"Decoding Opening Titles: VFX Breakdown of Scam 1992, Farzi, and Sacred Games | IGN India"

He just wanted to, like a gambler does, right? So that's what influenced us to use the green profit margins. And in effect, we decided to kind of bathe the whole scene, like all of the compositions in this,
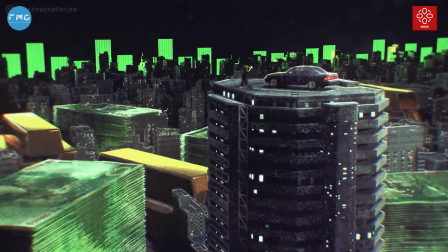[4:24]
like this very, very bright green, which is also like a bit of an ode to The Matrix, which is one of my favorite movies of all time. I think the first shot was meant to show that, where we've tried to keep the apparel also a little different, where he's not really blinged up in the first shot. He's just one of many. So it's also that the altitude is also meant to evoke that he's really elevated himself. Like he's climbed up the social ladder where he used to be like belong to the lower middle class,
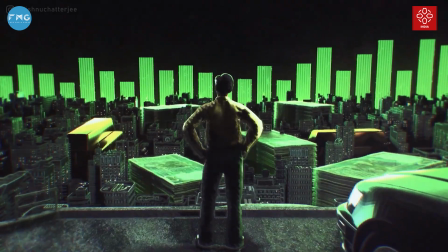[5:04]
and now he's like at the very, very pinnacle of where society can take you. I guess VFX in a word for me would be dreaming.
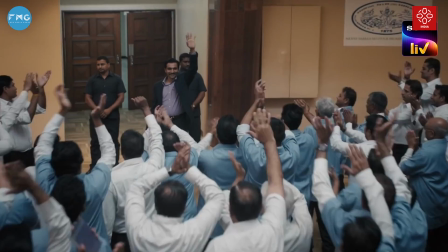[5:17]
It's really more the process of realizing a dream, but it always begins with that, right?
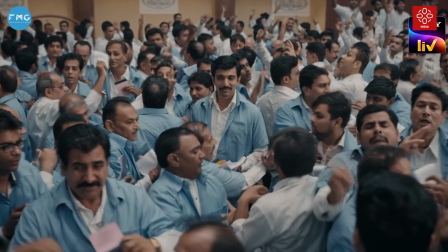[5:22]
So I don't know, it's like whatever you can think of, you can make. If you can think of it. It just starts with a thought always.
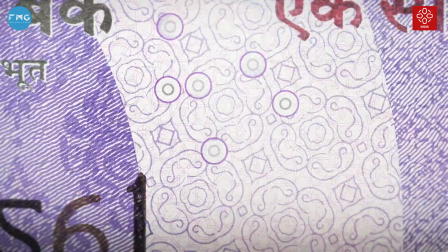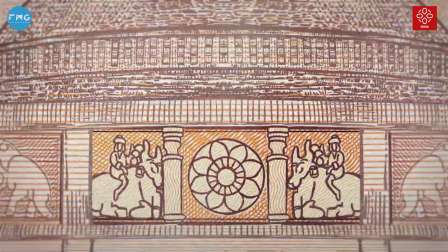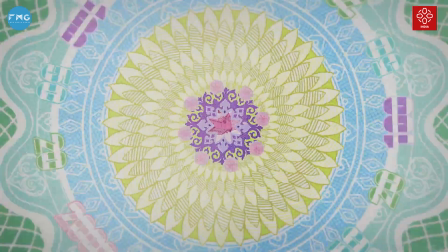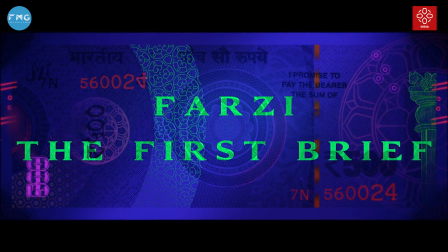In our first discussion with Raj and DK, this was
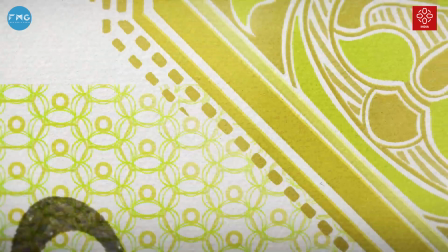[5:55]
the idea that we all agreed unanimously, and the first brief that Raj and DK had in their mind was like, let's include a chase sequence into the currency note, sort of like how the Bond sequence for forget the name of the movie. Casino Royale, yeah, Bond sequence. The opening sequence of Casino Royale was one of the initial brief. Then over time, when the music came in, and
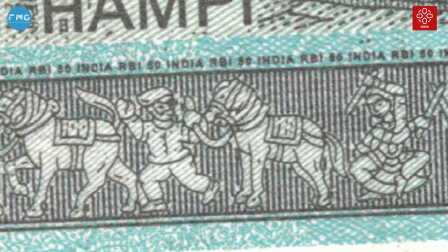[6:26]
considering the timeline that we had and the amount of detail that was there in the notes and the artwork, the initial artwork that we had created,
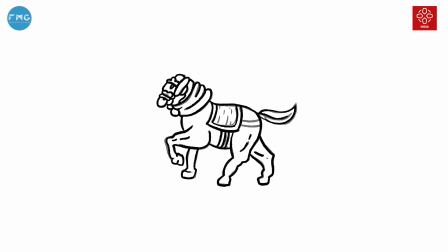[6:34]
slowly we sort of like got rid of adding any human elements into it and just making it about the super note that was being created.
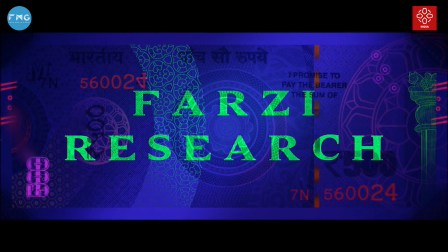Research for Farzi was basically finding notes in our wallets and taking like these like really 4K scans of the rupee notes.
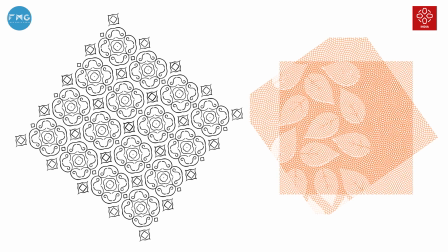[7:00]
Go through the intricate patterns and designs and see what all we liked, what all is possible to recreate, because in an art piece that is so intricate and so complicated, to recreate that is going to be even more challenging, and we are aware of that as artists who worked in the industry. So one of the key things that stood out for us were the corner bits, because they were very much,
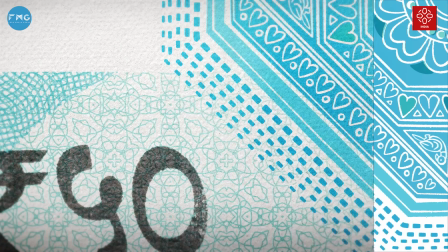[7:25]
that was one common element in all of the notes, be it 100, 20s or 50s or 2000s. The corner bits had this very like half, like not exactly a triangle, but sort of like a curved triangle, sort of an edge to it.
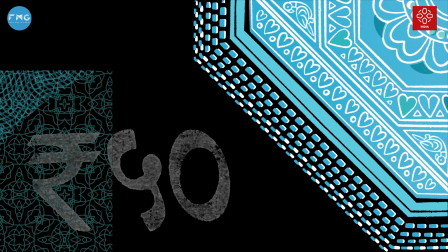[7:39]
And the detail there was, and the shape and the intricacy on those segments were very different for each of the notes. So they became like a very easily identifiable because of the colors and the patterns.
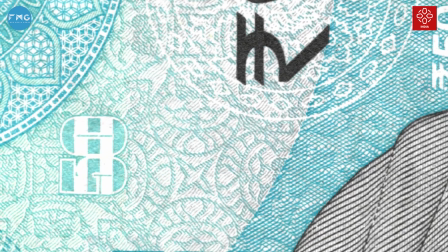[7:51]
We had restrictions not to be able to use Gandhiji or any RBI emblem, so we had to sort of then take a call on what do we do in the center. They are semicircle in the note, of course, but we took the creative liberty to make it like a full circular mandala and use that as a central motive, where the title of Farzi, the R in the middle,
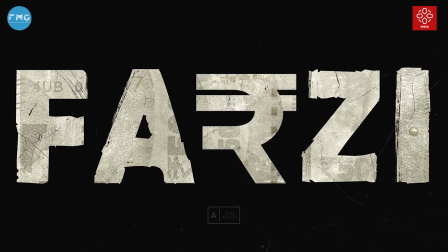[8:11]
we even suggested changing the R to a rupee symbol, but of course I think Amazon was already like sold on the logo.
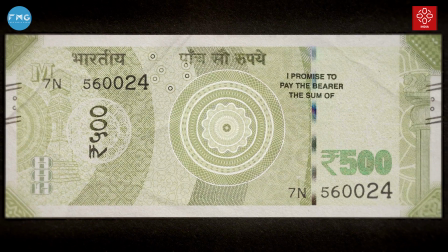[8:18]
So the R in the middle sort of is in the center of the mandala, if you see at the final super note that we have created for the sequence.
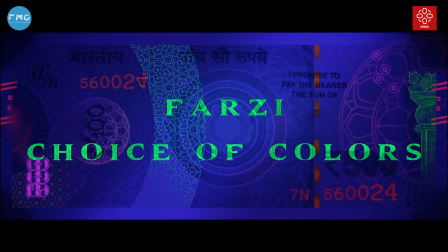So the colors for Farzi title sequence were pretty much dictated by all the currency colors that exist right now for Indian currency notes, because we felt, I personally really liked how Gen Z the color choices were, like especially the contrast difference in each of the colors of the notes were something that really appealed to me. When we zoomed in on the scans of these notes, we figured that within those patterns, if say for like the 200 rupee notes,
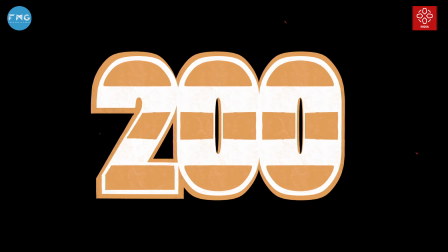[9:03]
the orange that was used within the patterns also had variation. So there was like a deeper orange, there was like one orange meets yellow blend color in between for the highlights, and there was like a mid-tone orange that was used. The color choices obviously came from the notes,
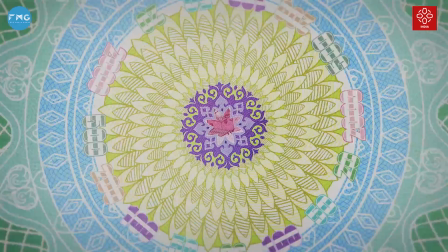[9:19]
but the idea to keep the sequence so colorful was something that was a part of the concept itself,
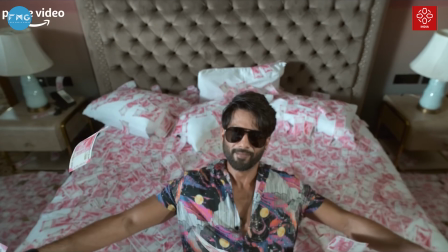[9:27]
because I felt like Sunny as a character who is so obsessed about making the super note would have probably been doing the exercise that we did as a team to just deep dive into how the patterns and the colors and the details of the notes look like. So the idea was to go into very zoomed in specific details of the notes and sort of keep tracking back, keep coming back, and use some sometime in the middle,
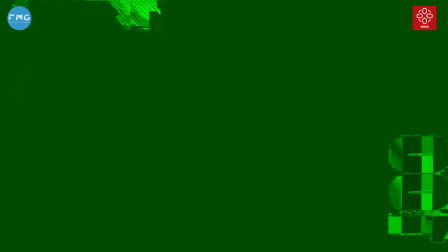[9:53]
go to the backside of the note and keep going through the locations like Rani Ki Vav and the Mangalyan satellite and all of
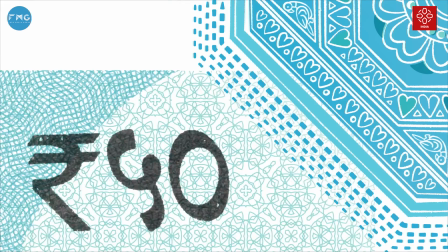[10:02]
that, go through them and then come back to the front of the note again and then see the super note that has been created.
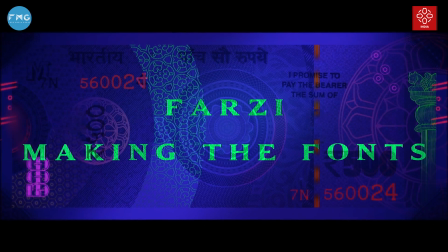There were many different typefaces that were being used. And also different languages in one particular segment of the note where the number is written in multiple languages like Hindi, Malayalam, Tamil. In some notes and some segments of the note, you can see,
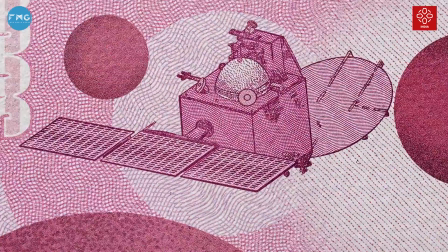[10:30]
if you really zoom into it like 400x, you can see a wiggle or like a slight
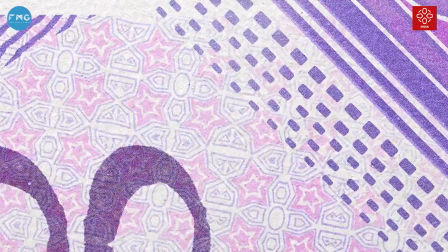[10:38]
corroded way of the way the ink has been printed on the paper,
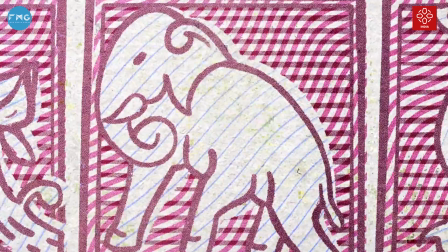[10:43]
So all of these just sort of blew our minds because we were like, ek note banane mein, there's so much that is involved, So that was something that was very exciting and something that made me appreciate the designers who worked on the notes.
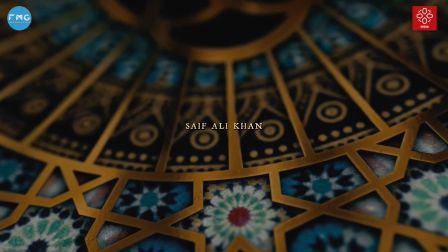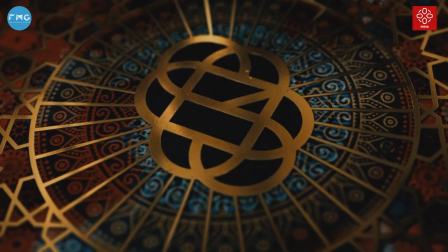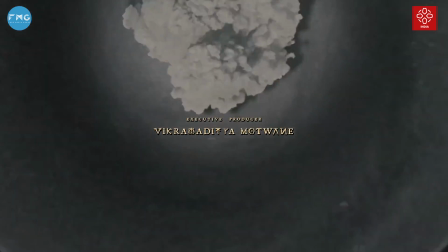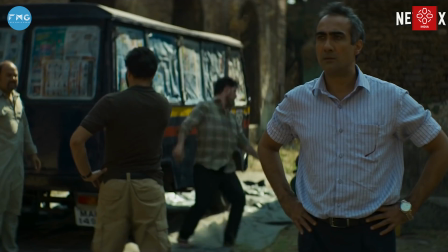Sacred Games brief was really fun. Vikram was like, बहुत सही title sequence चाहिए, meeting over. I was like, wow, okay. Then he's like, no pressure, but it's Netflix India's first original, so we want it to be cool. And like, there's all these layers, there's so many things happening. So that's why it starts off really colorful.
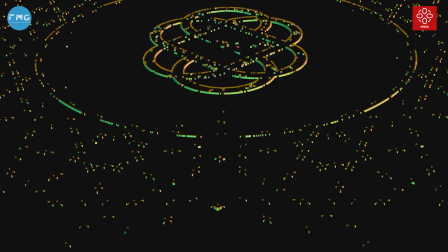[11:44]
Various colors are used to represent people from different backgrounds living in harmony.
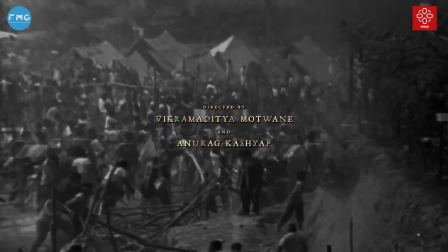[11:49]
And then as these flashes of incidents, which were like archival footage, kind of gets cut into the sequence, you start seeing how that damages his worldview, and slowly the colors bleed and they become black.
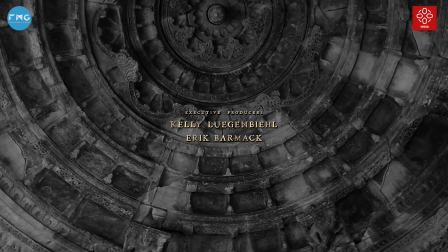[12:04]
That's kind of the concept that we came up with, and we told this to Vikram, and Vikram is famous for not ever saying like, yes, that's good, or like, it's approved. He goes like, works, and then we were like, okay, awesome, man, Vikram says works. So then we went about executing it that way.